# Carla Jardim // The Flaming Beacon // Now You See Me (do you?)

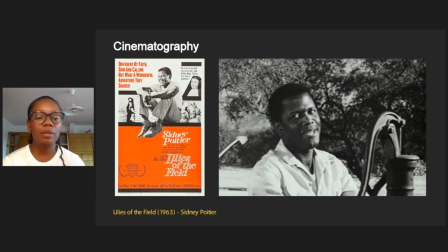(11:49)
So I brought this movie which is Lilies of Fields from 1963 with Sidney Poitier. It's a movie about nuns,
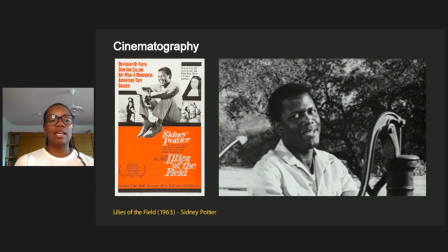(12:03)
they're living on the mountains on a village mountain and then for them God brought them, Sidney Poitiers to help them to construct their convent.
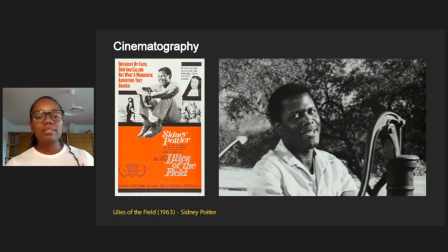(12:19)
So here, what was said is that yes, they tried their best to light Sidney Poitiers, they did an okay job, but it's Sidney Poitiers, so it should have been a spectacular light for him,
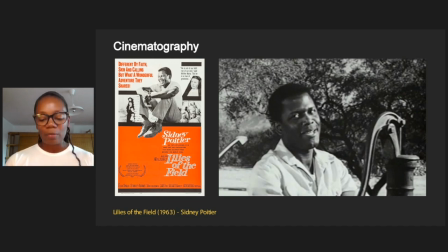(12:35)
because it's huge. But what they were saying is that there is this difficulty, which I wouldn't call difficulty, I would call challenge, when you have two different skin tones, a light skin tone, a dark skin tone on the same scene.
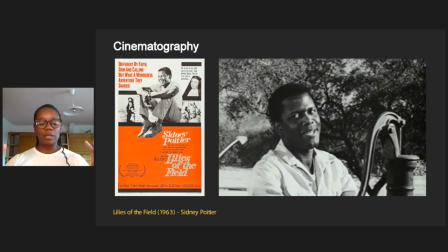(12:50)
But I consider that if you understand the scene being like a composition where you shouldn't be thinking about the amount of light or the intensity, because then you can overlead the dark skin tone.
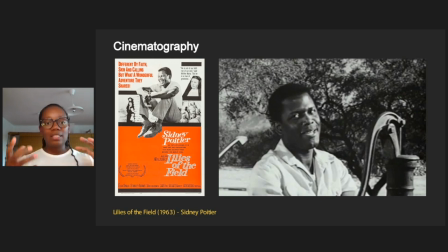(13:07)
It's more about how you can combine and study individually the light skin tone, the dark skin tone, and make this composition create a balance, like if it was a painting.
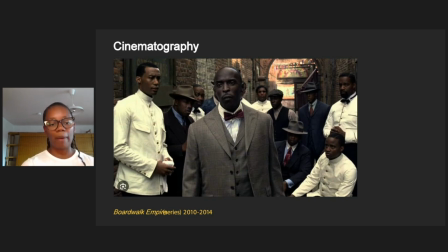(13:24)
This is an example of a series called Boardwalk Empire. It's a series about gangsters. This is Charlie White. So Charlie White is one of the main characters, very bad gangster.
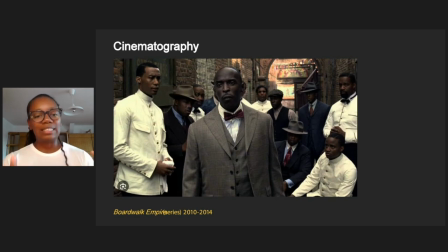(13:42)
But in this scene, I consider like a failure in terms of lighting because it's a flat image. Being him one of the most important gangsters from the series,
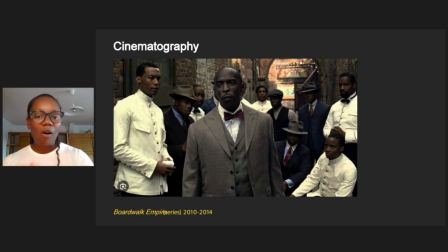(13:59)
he should be popping out from the image. But all the actors, they are all under the same light. There is no hierarchy. There is a try using the dress.
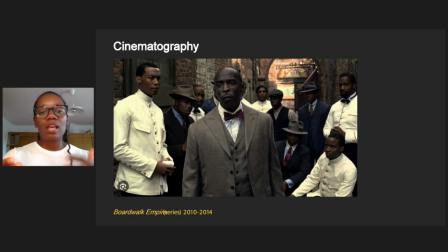(14:14)
The dress is the costume to create some contrast, but everything is blending behind with the background. You can't understand the facial expressions. They look concerned, but everything is flat, everything is under the same light.
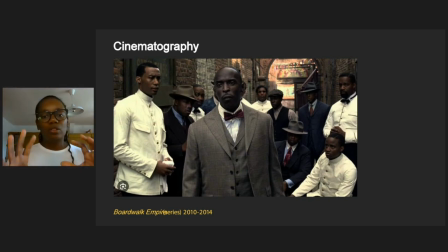(14:32)
There were no individual study to make this scene and the light work properly.
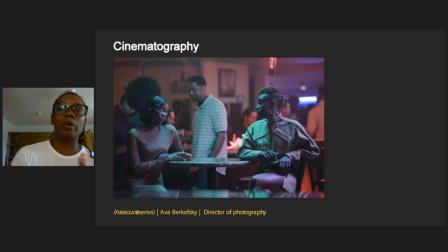(14:42)
Moving forward in cinematography, there are some examples where the director of photography is caring about the story that he wants to tell. This is Ava Berkovskiy, the same from the coat.
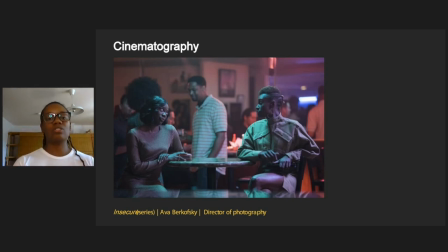(15:00)
She's taking care of every single detail on the scene. She's taking care of the background with some subtle light. She's also thinking about experimenting, using different color features
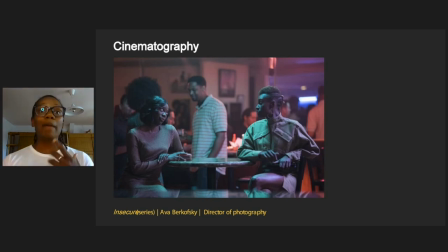(15:17)
individually for each character to bring their best to render and bring all this blackness with empowerment.
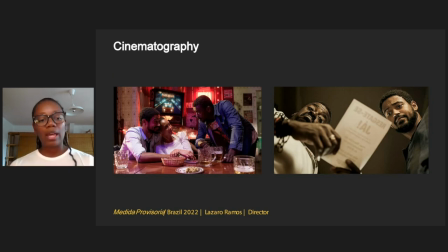(15:30)
This is another example. It's from a film, a Brazilian film called Medida Provisoria. Most of the actors on this film, they are black actors. And here you can see that there's also some care about telling the story.
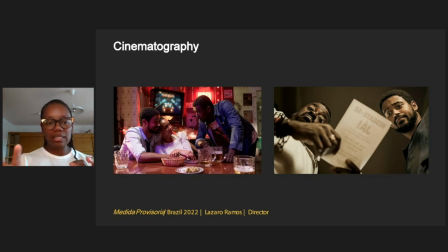(15:48)
So you can see that each actor is lit individually on the photo on the right. So you can see even what it's written.